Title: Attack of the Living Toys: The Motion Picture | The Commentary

Um, but a few of the later shots, like in the last half of the movie, my phone's actually in the thing and you can see it but uh this is april may i found her on instagram um she did a pretty good job i mean better than me but yeah she talks more than me i really like how the scene uh this moment actually kind of cut together this was actually the first thing that i filmed but i don't
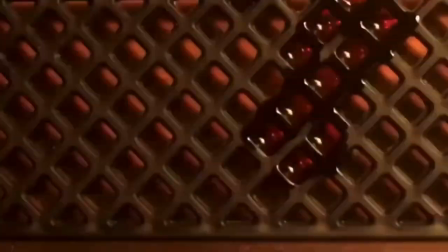236s
really count it as like something because it's just a loop um it's supposed to be like a right inside of like a spaceship i hope you
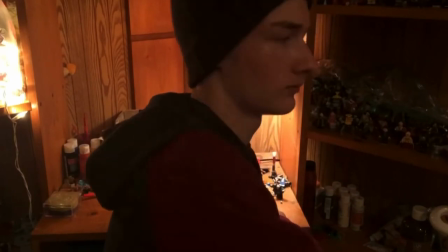245s
um the one guy that i asked about the movie
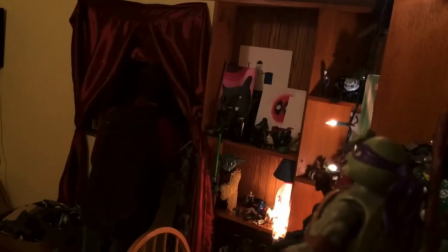249s
the one guy that i talked to after watching the movie he got that there was an alien if i just want to clarify that that was supposed to take place on a
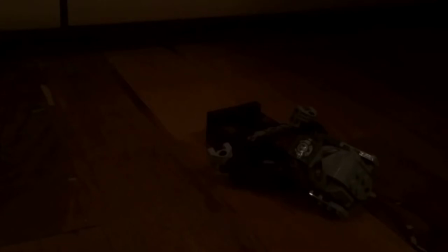259s
spaceship and it exploded like a self-destructor or whatever because the
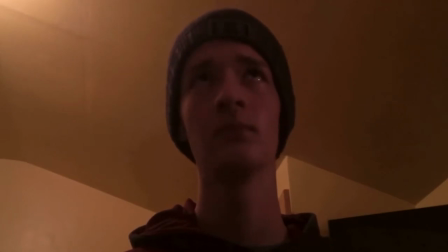264s
alien like killed the rest of the crew that's what she was talking about and exploded and rubble came down and landed in the woods and i found it and
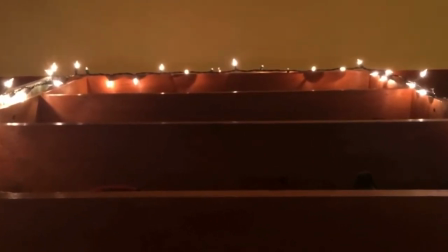272s
the alien happened to be on the like with the rubble that survived came down from the sky and that's how the alien was damaged
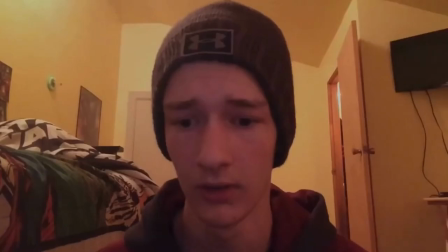280s
in the side of the head from falling down from the space it sounds
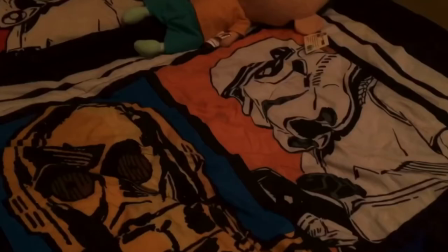285s
a lot it sounds really dumb when i say it like that but it made sense back when
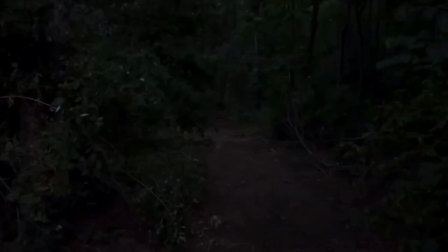290s
i wrote it like a year ago um yeah this is the
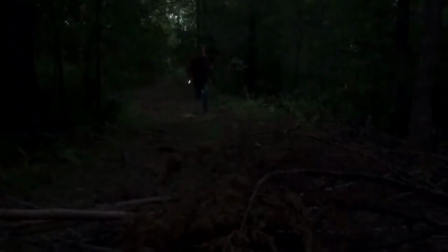295s
real first thing that I filmed um I love you see
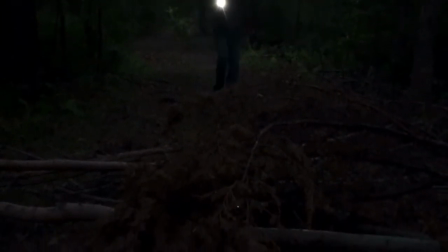300s
that little dot at the bottom I have a
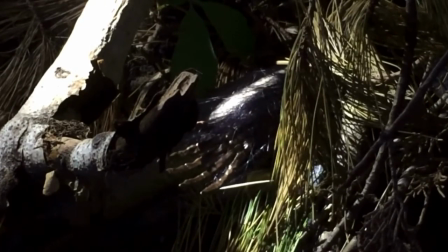304s
that kind of annoys me it's because the light is right next to the 20 directly at the camera it's like I don't remember
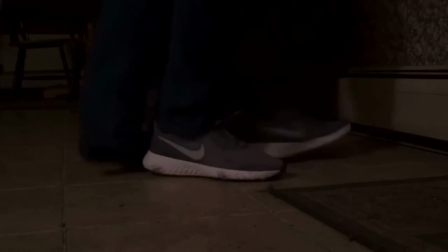311s
what it's called lens flare maybe but it doesn't look like one it's just a dot I don't know much about that
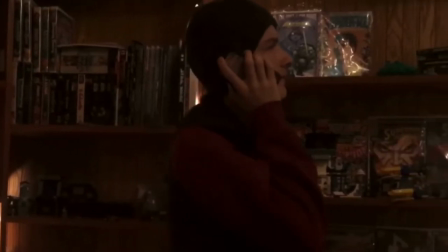318s
but there's no phone here you can see it when I lower it you can see through the camera
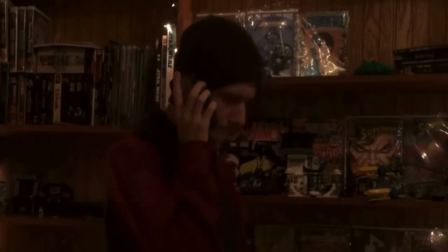324s
hole through the to the shelf behind it um yeah
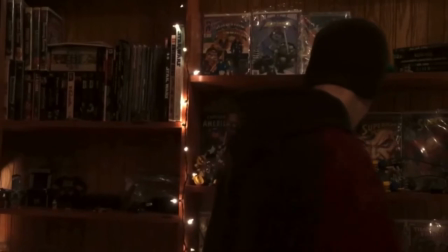333s
you can yeah there's no phone in there i
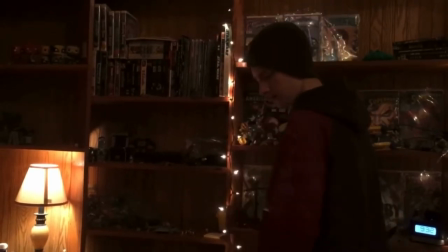340s
like these uh slow moments because i i tried to make this movie as long as possible
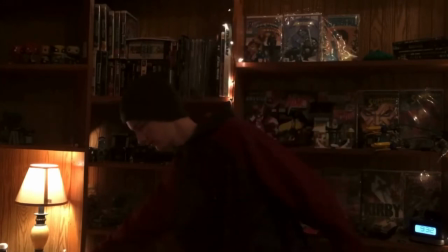345s
i tried to make it as much apart from my other videos as possible to make it seem more professional Or,
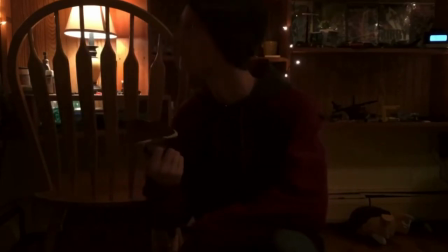351s
I don't know, just more of a different thing of an event I put actual money into it,
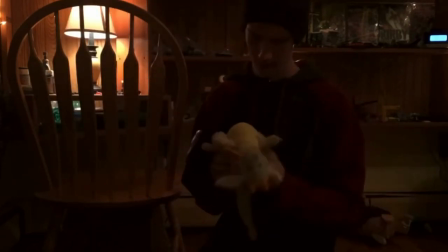358s
I don't know I try to put in more slow moments because all my other videos are really fast paced And I try not to have it like that, but the way I write things, I don't leave it much time for like thought So I really appreciate like the I don't like the music here I really appreciate like the slow moments in this movie because those are the moments where I
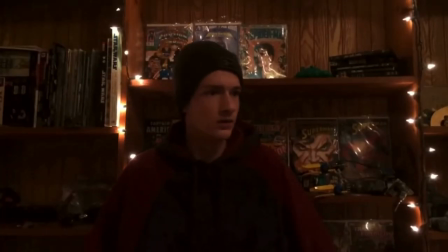377s
I feel the movie really shines or
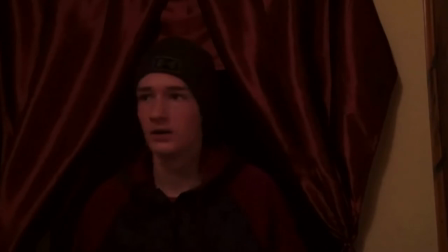380s
like that like the really slow zoom out yeah i don't really like the music here it doesn't really fit i don't know i just
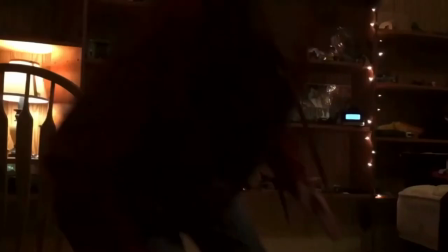388s
quickly had to find one all the music in this movie is royalty free or copyright free all except for one because i
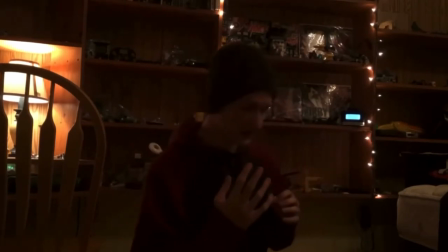395s
didn't do enough background of a background check on it i tried so hard to make this movie its own thing and not have any copyright strikes
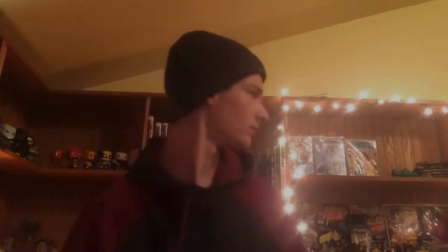403s
but one song the last song i put into the movie because i couldn't find anyone else And I said it was copyright free in the description
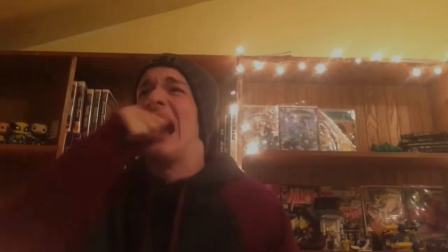411s
Man Just one Of all the songs in this movie I was so close But
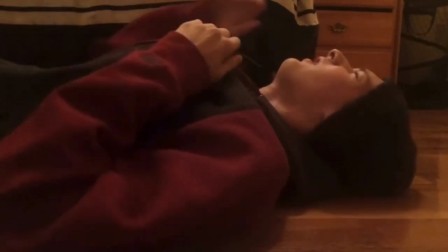420s
Yeah I really don't like my acting here Oh god
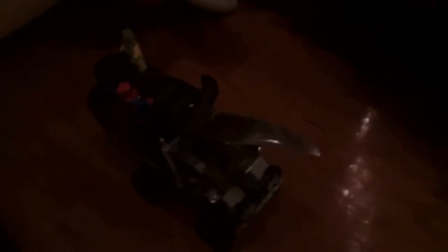426s
I could've really smoothed it out to stop motion here I put in a lot less stop motion Than I thought I would when I wrote the script Um
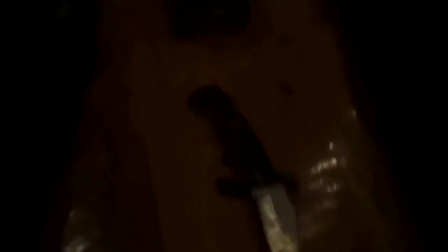433s
Wow the lighting's so inconsistent Oof
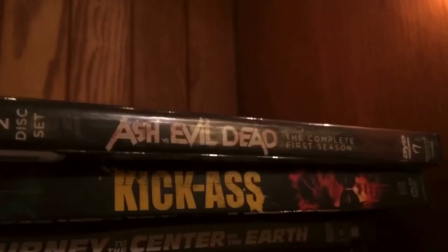438s
I like the quick zoom-ins, but I do those a lot in this movie, so it might be a little obnoxious.
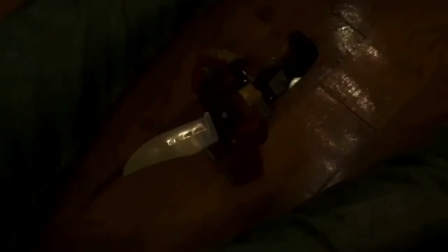446s
I do a lot of POV and zoom-in shots in my videos, and I'm trying not to do that as much,
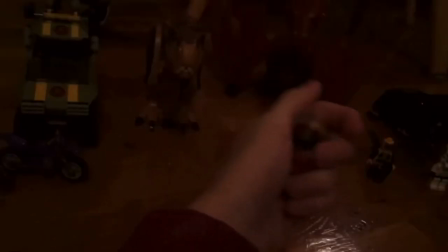452s
but the way I write things, I just can't think of any other type of shot to do.